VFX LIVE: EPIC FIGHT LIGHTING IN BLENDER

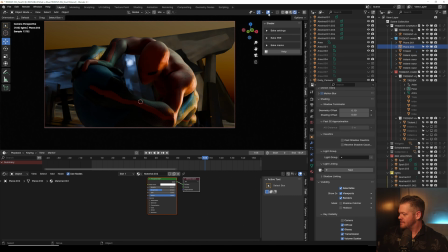61:45 Yeah, we're missing a little bit of the hit. We're missing like all this area. We're kind of getting lost a little bit in there. So what we could do is we could use this sun direction to our advantage,
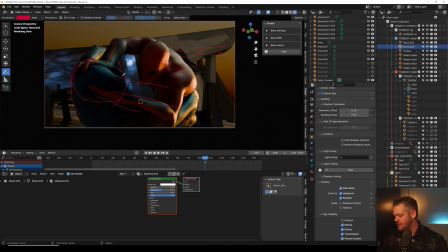62:02 and we could add another light hitting here that might give us a little bit more. Yeah, we could try something like that. So this one, in this case, we would light link this to both the characters, but let's just do a spotlight really quick.
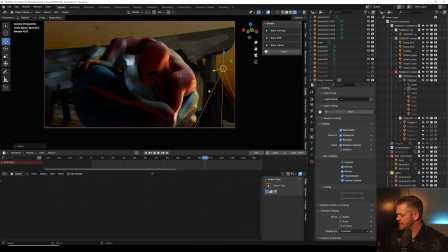62:25 And let me turn the extras on.
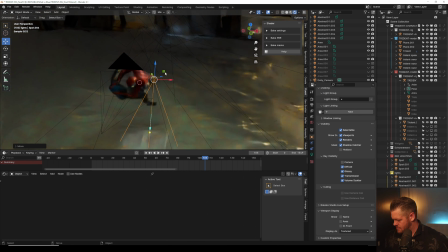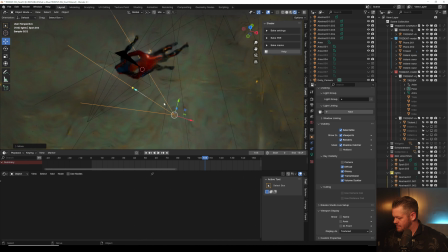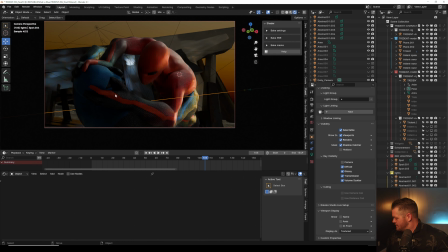62:37 Let's see, now we're gonna go in the camera view. And I want this to be pretty hard. So I'm gonna add a couple more zeros. Hey!
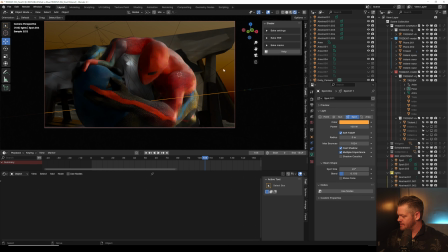62:54 Nope. Okay, and I went forward too far.
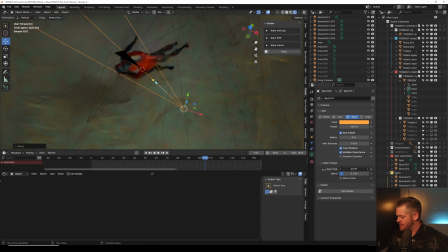63:02 And I also don't like I want this to be way more concentrated.
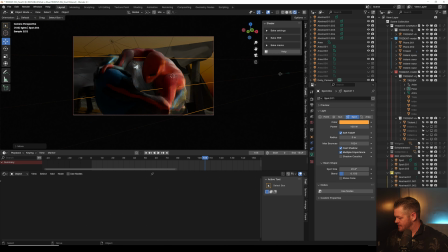63:09 If I can back up enough, let's see if I can get. And we're going to change the spot size even more. So now we're at least seeing where his hand is grabbing.
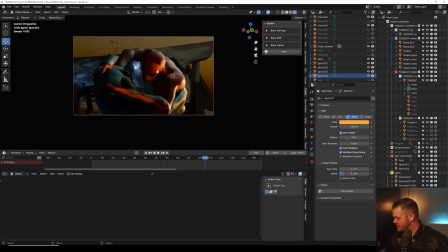63:29 So yeah, we're exaggerating that sun coming through here. He does have that super harsh shadow right there. That's a little too hard, and so we got to blend that sucker out just a little bit more to match the sun hitting right there.
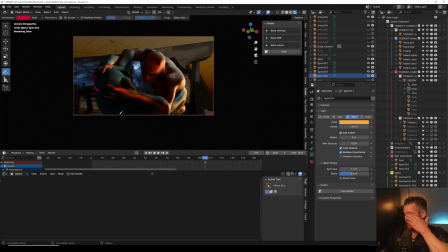63:48 This part's also really hard to see, and I don't know if it's going to matter, but let's just throw something in and see if that does help. And we can add a quick, I'm just going to do a quick point light. Sometimes point lights just work great. Clearly too bright.
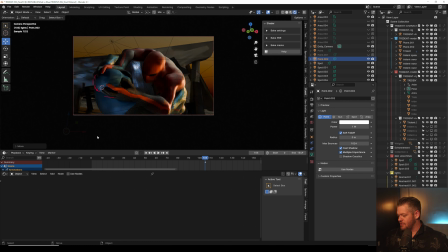64:07 Let's go down to 1. And it's also too close to the camera. So we got to move it back in Z space a little bit.
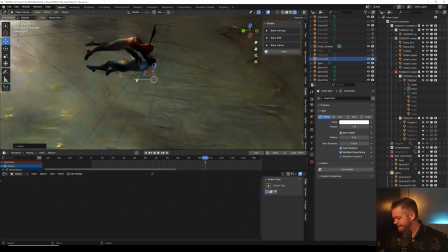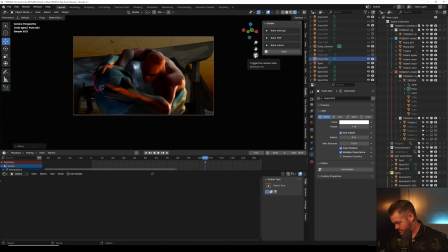And it's so hard to know exactly where this should go.
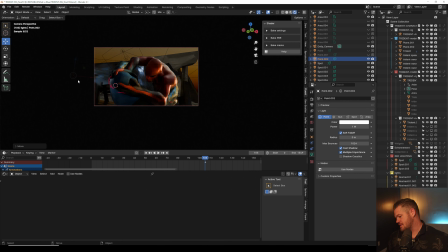64:42 That's looking a little bit better. It's giving us the shape of his head. much better than what we were dealing with before. It's subtle. Now let's see if it becomes an issue later, because look, it might sometimes have to animate lights on and off too.
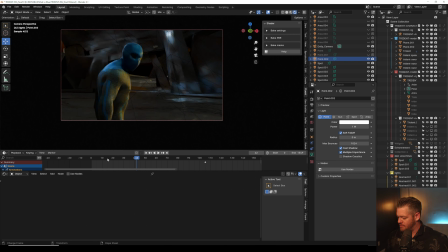65:04 And I don't want this to be a problem.
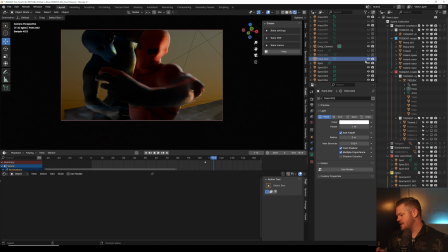65:13 And I think it might be, oh yeah, see that's filling in some of that area too, which is not bad.
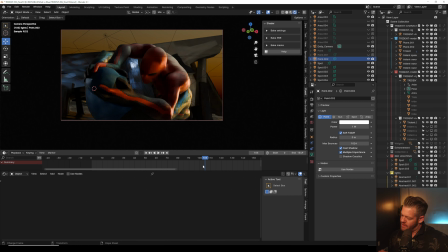65:23 Okay. So yeah, that gave us a little bit more. Just adding those two little things in there, I think helped quite a bit. We do have an area light that is, where's this light coming from?
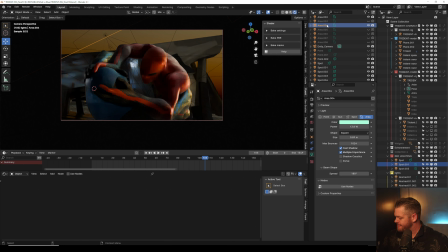65:38 There's some light that's that one. Like, where else is this light being applied? Oh, it was just like an overhead soft.
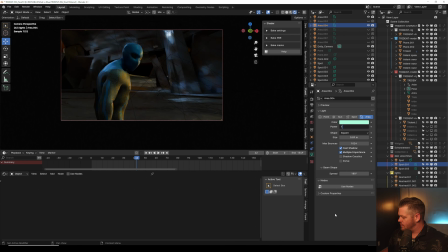65:52 I think that's way too much though. I like the split look. I think the split looks nice. That backlight's also a little too harsh.
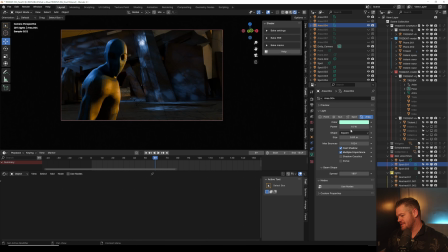66:11 But let me turn this back up to like, it was at 10. Let's go back to like 4. It's filling in some of the shadows, but I just don't want it to overpower like the kind of side harsh look.
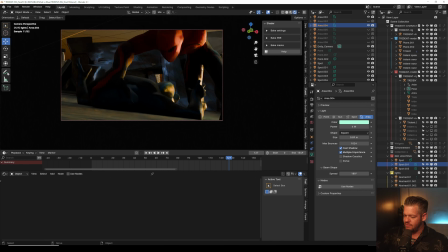66:28 Another great example of we need to create separation within this area, his hand. His wrist is separated nice right there, but we can't even see what's happening right here.
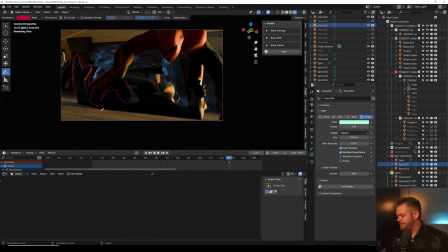66:42 We have no idea what's happening. So we're going to maybe create another sun spotlight that's going to hide, that's going to do that same kind of technique we just did.
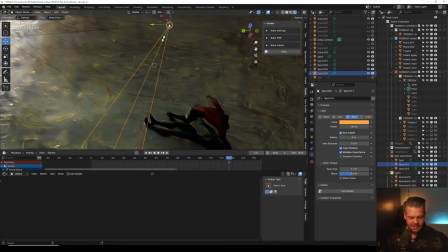66:52 So let's go and grab this, and I'm just going to duplicate it and move it forward and see if that will work.
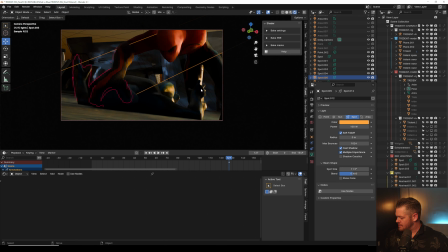67:04 And let's go back to that light.
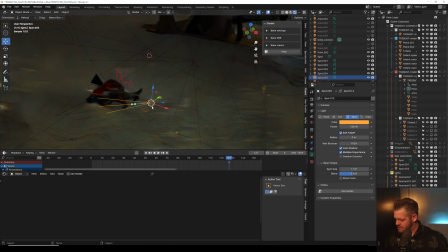67:12 Oops.
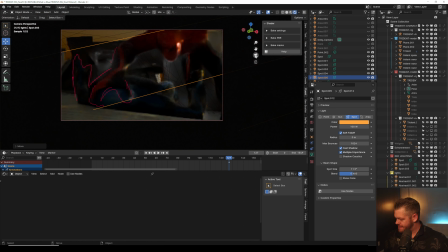I don't mind that, like where his head's hitting, it's like the sun's bright. Let's see if we can.
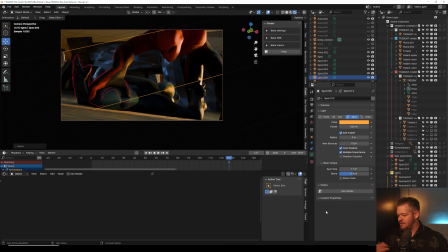67:30 Yeah, that's cool. I think that can actually work. It's like the sun's dipping down, peeking through an area, and it's hitting on the ground. Nice right there. Let me delete these annotations. Let me hide some of that. See, yeah, so now his face is getting hit.
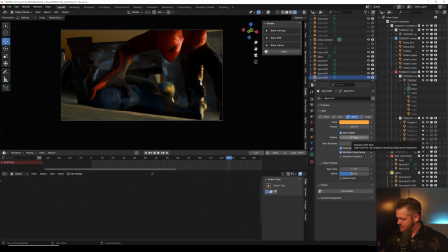67:49 Might need to change the radius a little bit because that was a little hard. And I don't think I ever changed the radius of that one either. So we got to change this one's because that was too harsh as well. So yeah, we're adding to the
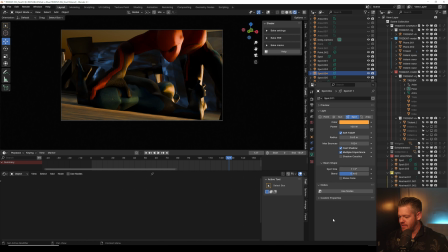68:06 sunset coming from the right side a little bit there because I wanted that. Those ethereal lights are okay. It's now making me look at the sky in the background and be like, I got to figure that out. Like have a blue sky up in there.
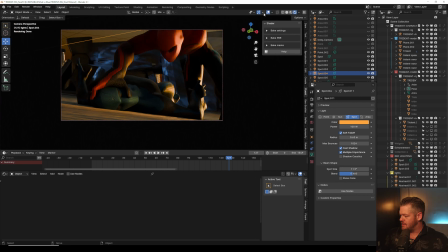68:21 But yeah, so now we can see where his hand's hitting. Absolutely need to add something right here on the blue boy. So I'm going to quickly just add, we're going to try an area light really quick.
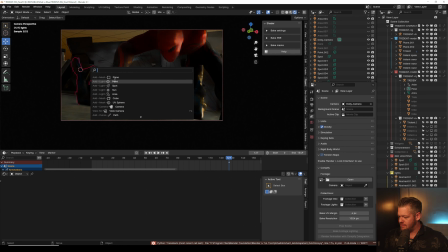68:41 What is that? That did not, oh, I did a plane. There we go.
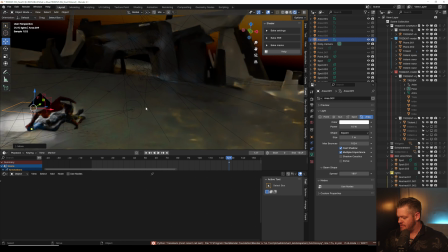68:47 And that looks bad. So we're going to just not do that.
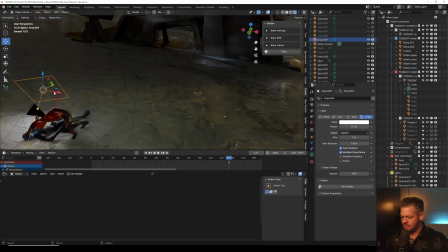68:55 And we're going to come up here. We're going to angle it. And I'm going to already know generally like what I'm going to have to do.
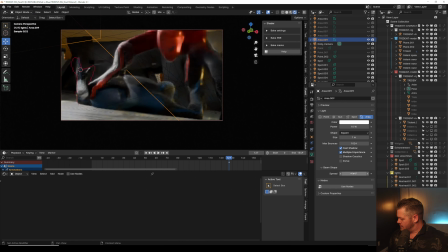69:03 Super, super bright. We don't want it. Let's turn this sucker down. And turn this down to 1.
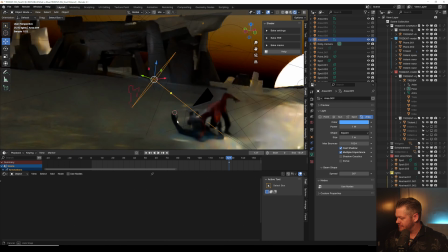69:20 And let's add, I'm going to hit F. Let's move this back even more.
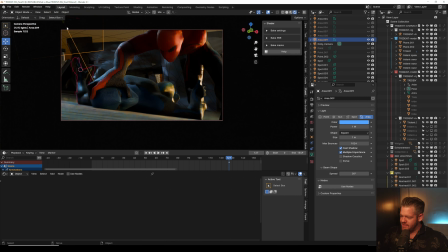69:32 Now we're getting the shape of his hand a little bit better. I'm going to get rid of that annotation that's getting in the way. And I'm also going to turn off that cursor that's getting in the way too. So yeah, I'm starting to see his hand a little bit better. And so we have this color theme is the blue and the yellow.
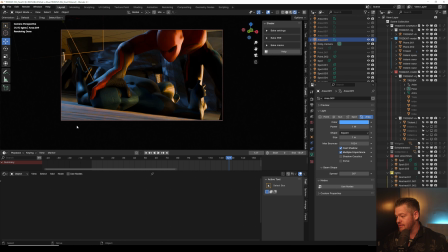69:51 We could have done a red sun actually, and it could have all been red and blue. Maybe I'll go back and change that later. We'll see.